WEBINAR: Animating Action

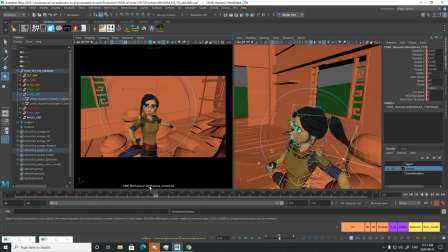Kind of like that head bob thing. And it's just, it's really, you don't need to, like, let's just favor the other way.
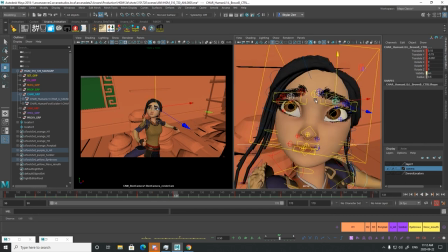She probably should look a little more fierce here. She's looking too worried for me. That's better.
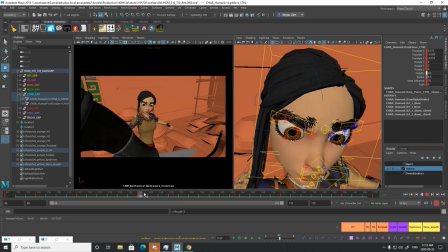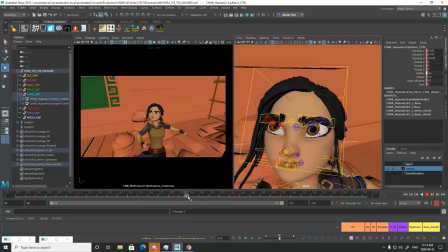All right, now back to breaking this action down, which we had just started.
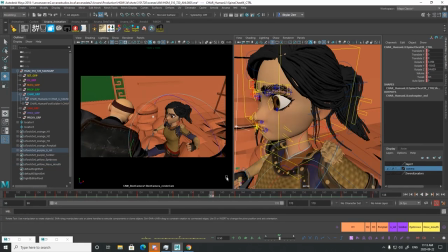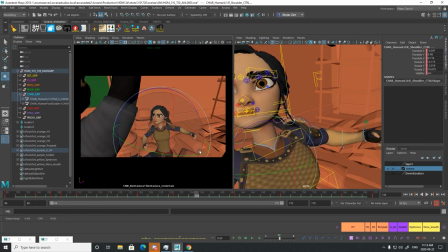The shoulders are playing a big role in this move, so I'm going to get them done fairly quickly. So this one, I'm going to swing forward.
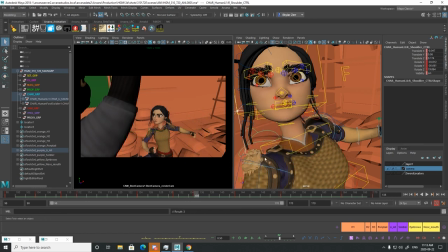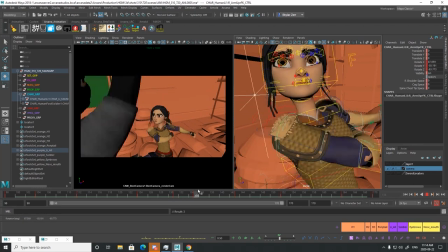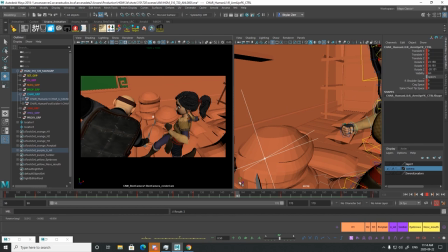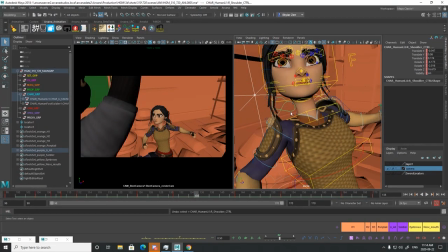I'm just going to test out a few different ideas here.
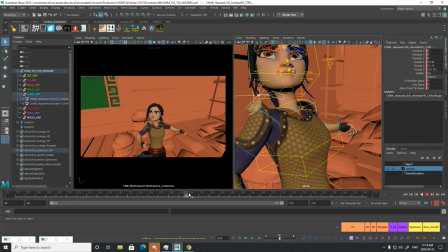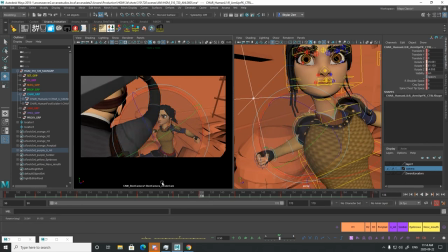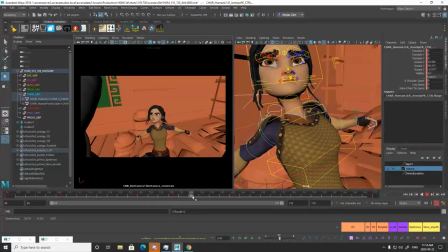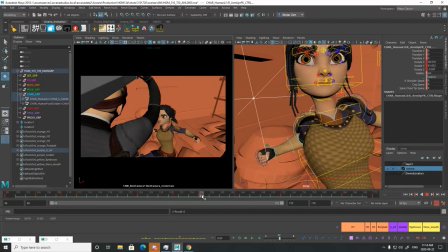I like this idea. Let's go with that.
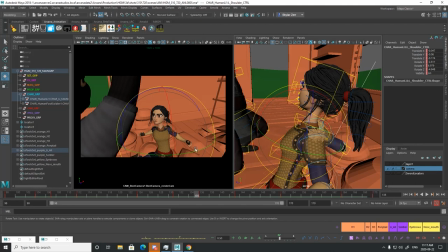Let's drag this other arm back as well. Kind of like she's spreading her arms so they don't get hit.
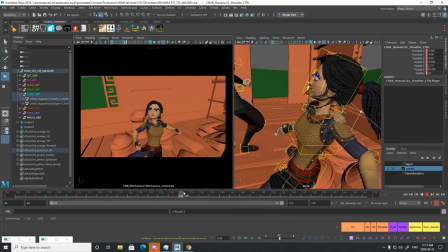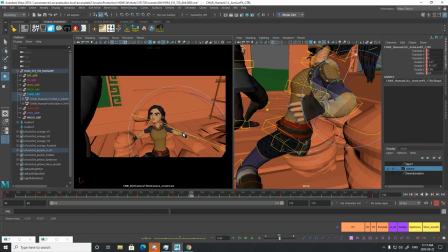A little bit on the... Do two breakdowns on the elbow.
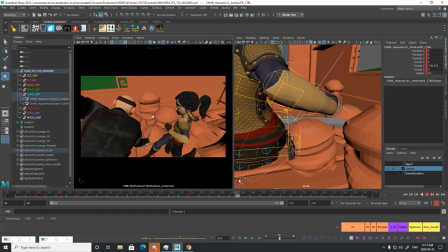Get that action snapping in.